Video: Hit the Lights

While if you have an 8-to-1 ratio, your contrast will be very high, where your shadow will be very prominent in comparison to your brightest side. Now, to achieve this, you're going to want to delve into stops, where stops are essentially when you double or half the exposure of your image. So for example, if you're doing a full stop, then you are going to capture the image at twice the light as you were doing previously. Now, to achieve changing your stops, you are rather going to change your aperture, your ISO, or your shutter speed. But in any case, this is to say you are trying to change the amount of light that you're taking in. And when you do that, you can rather decrease the contrast or increase the contrast. And will attempt to demonstrate this. Now, to demonstrate what your stops might look like, though I do not have the proper equipment to truly do that, and an explanation, the difference between stops will typically look like if you're on a lower stops, then your image will look a bit more docile, while if you're on higher contrast levels or higher stops, you will see more of the shadows and how dynamic your range of values are. But to kind of demonstrate it, right now I have a light box hitting me. If I want to go up a stop right now,
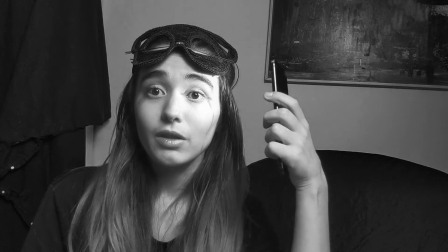(5:44)
I'd put a light on me so I can increase my shadows.
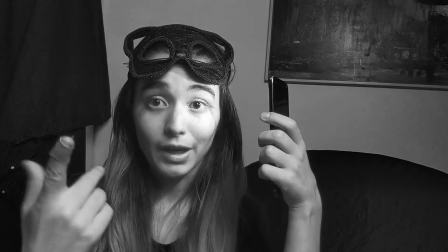(5:51)
Again, this is not how you typically do it. You would, again, use your aperture, shutter speed, or changing your ISO.
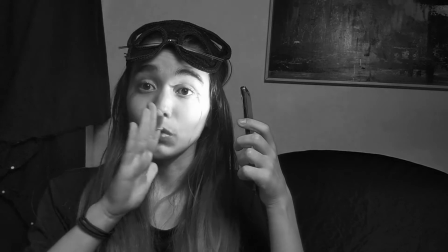(6:02)
But right now, typically what you would want is that create more of that shadow. While I take it away, the lighting is a bit more even. Now if we want to go down, again, this is not how you do it.
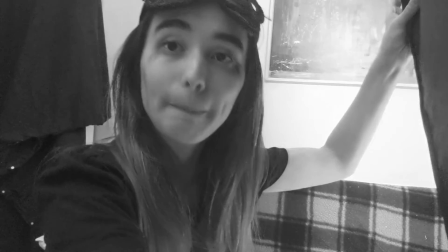(6:18)
When I block my lighting, there's less contrast in my face.
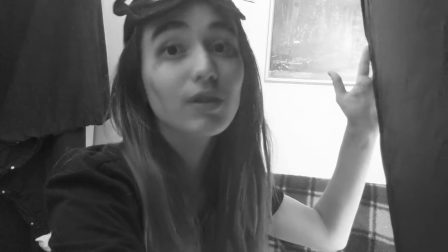(6:26)
Even though it's darker now, which is typically not what would happen,
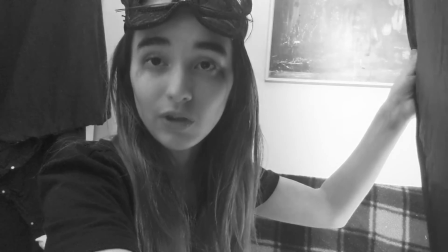(6:31)
my values are far more even with each other rather than having a far more brighter value and a very contrast darker value. Now that is about it for high contrast, and we will go into backlighting.
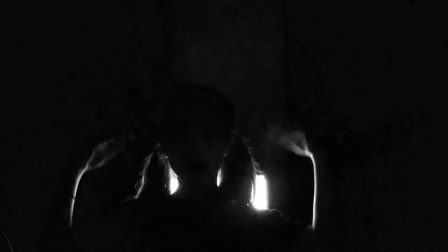(6:48)
Now finally, we have backlighting.
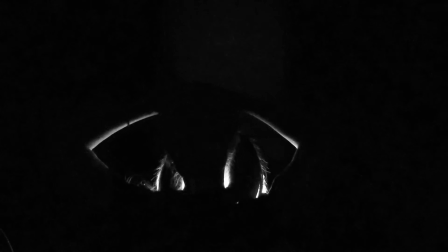(6:52)
And backlighting is achieved when your light source is behind your subject. Now, this can be done with artificial light, as shown with my computer, or it can be done with natural light.
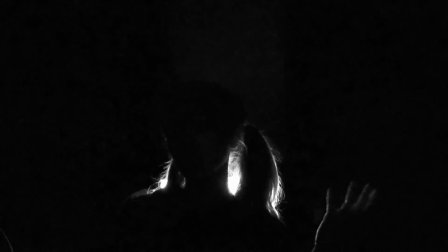(7:04)
Now, if you're going to do it with natural light, typically you'd want to work in early mornings or when the sun is setting,
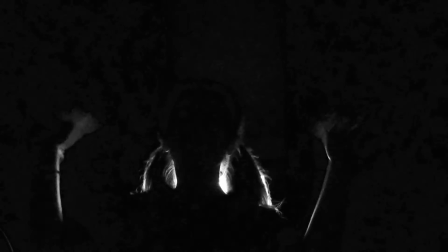(7:11)
so you're not in a daylight where everything is typically even.
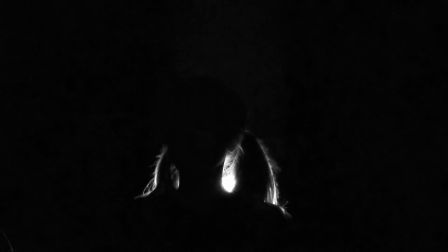(7:17)
You want lighting that will create some kind of intensity or some type of shadow. As backlighting, that's what you're trying to achieve. Now, it does not have to be as dark as this. This is just my preference.
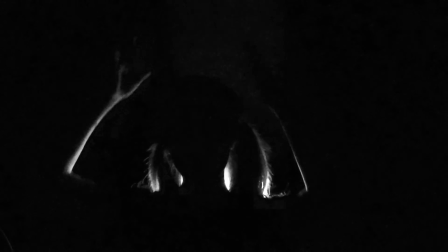(7:34)
I like the dramatics, and as it creates this almost hot, like halo-ish kind of feel to me, as it outlines my body but covers most of her shadows, my front.
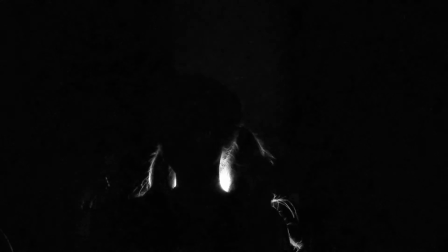(7:49)
However, again, it does not have to be this dark, and it does not have to be this intense. Essentially, backlighting is there to help you focus on details and create depth to your image.
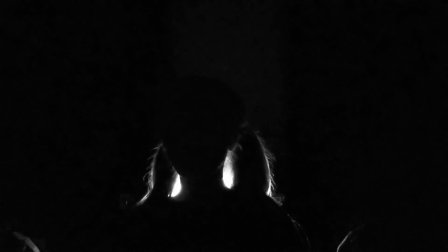(8:06)
And again, this can be done with different lightings. It could be more further back, it could be closer.